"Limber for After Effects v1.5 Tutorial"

Hey, Steve Kirby here and in this video I'm going to show you all the new features in limber version 1.5. So the first change we've made in 1.5 is that we no longer have just a single length property for the whole limb and then it's kind of bent around the point that's specified using the center ratio. We now have two separate length properties, one for the upper half of the limb and one for the lower. Initially that seems a little bit counterintuitive but what it allows you to do when you're animating is to foreshorten one half of the limb really easily.
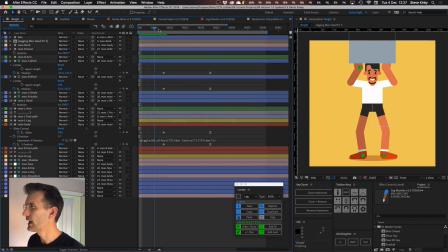0:36 So here in this example I've got this guy and he's lifting this box up above his head and I don't really like the way that these elbows are kind of bulging out to the side when he's got his arms down. So in 1.5 what I can now do is I can go to where he's got it up in the air like this,
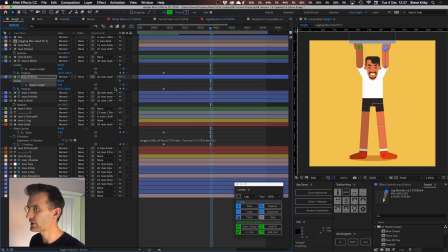0:55 set a keyframe for these upper length properties and then when I come down to here I can just dial those down and you can see that what it's doing is making the length of the upper part of his limb that's his kind of bicep much shorter but it's just leaving the lower up the forearm at
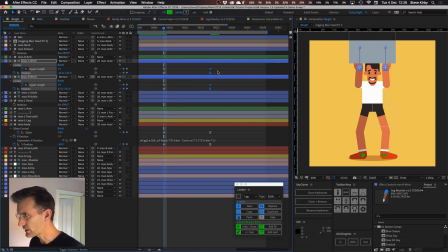1:13 exactly the length that it specified before and if I just easy ease all these key frames at the top here and preview it you'll see that as he lifts that box up his arms stay pretty much vertical and sort of parallel to the sides of the comp.
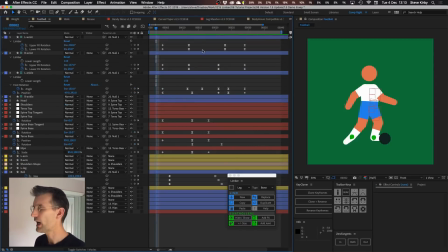1:28 If I switch this other comp here and show you this little football character I've got so I'll preview this and at the moment he's just kicking the ball and his legs are constant lengths but as he raises
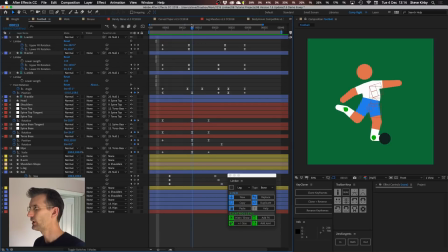1:44 this leg up to kick the ball I think it would probably be better if this foot was tucked behind the knee rather than keeping it in this kind of paper cut out way where the calf has to stay a constant length.
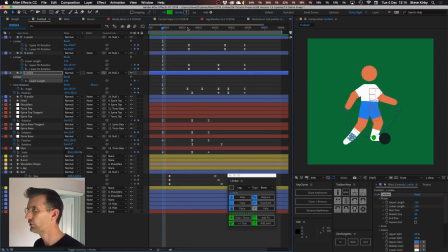2:00 So I'm going to set a keyframe on the low length of this left ankle bring it here to where it's raised up and dial that way down which is going to because we're on FK sorry because we're on IK here it's going to mean that the knee comes up
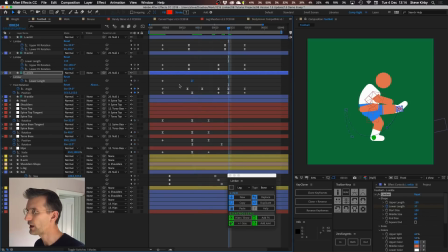2:15 and then as he comes down again to about here I'll paste that full length version and maybe just ease that as well and so now when he kicks it that
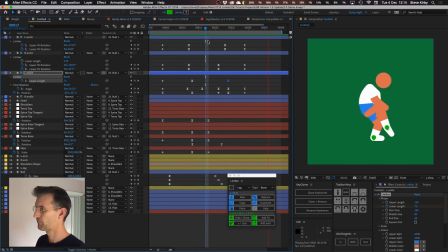2:30 foot really kind of tucks in behind a knee which is kind of helping to sort of sell the idea that he's going to get a bit of kind of curl on this ball maybe but we can take that sense of space and apply it to other limbs to accentuate
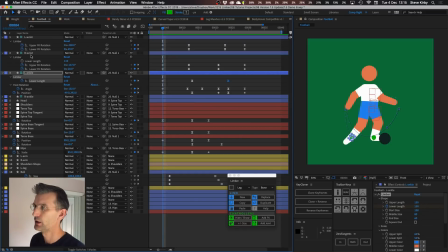2:47 it and sort of improve the animation so on the right wrist here I can take this lower length and what I want to do is sort of somewhere here where he starts to swing it around his abdomen I want to for
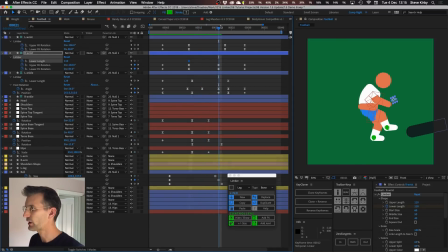3:04 shorten it so it doesn't go quite so low still want it to be full length when it comes out the other side though so I'm just going to first of all set another keyframe here none of these are actually really interpolating at the moment but if I come in between the two and dial this down
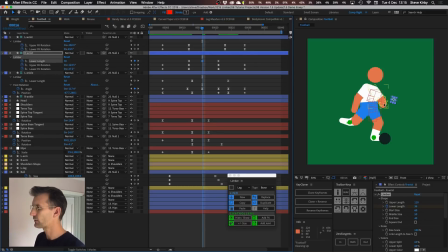3:20 so that hand kind of looks like it's coming out towards the camera more because the forearm's getting shorter possibly starts a little too soon I'll just shift those over and then when it comes back in
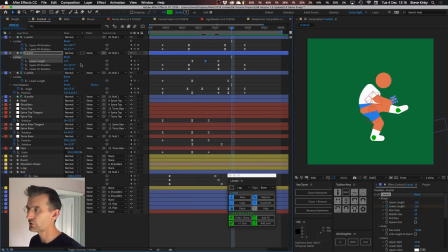3:35 this settle here i'm also just going to shorten that a bit more like that i'm going to make sure they're all eased and preview that and now you can see that there's just a subtle sense that the arm is moving towards the camera as well as across his body which is i think
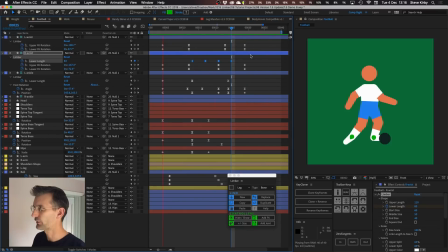3:55 probably more how it would move uh in a real person and so these kind of little changes on certain moves sometimes can be very subtle, but they do help to sell certain types of movement.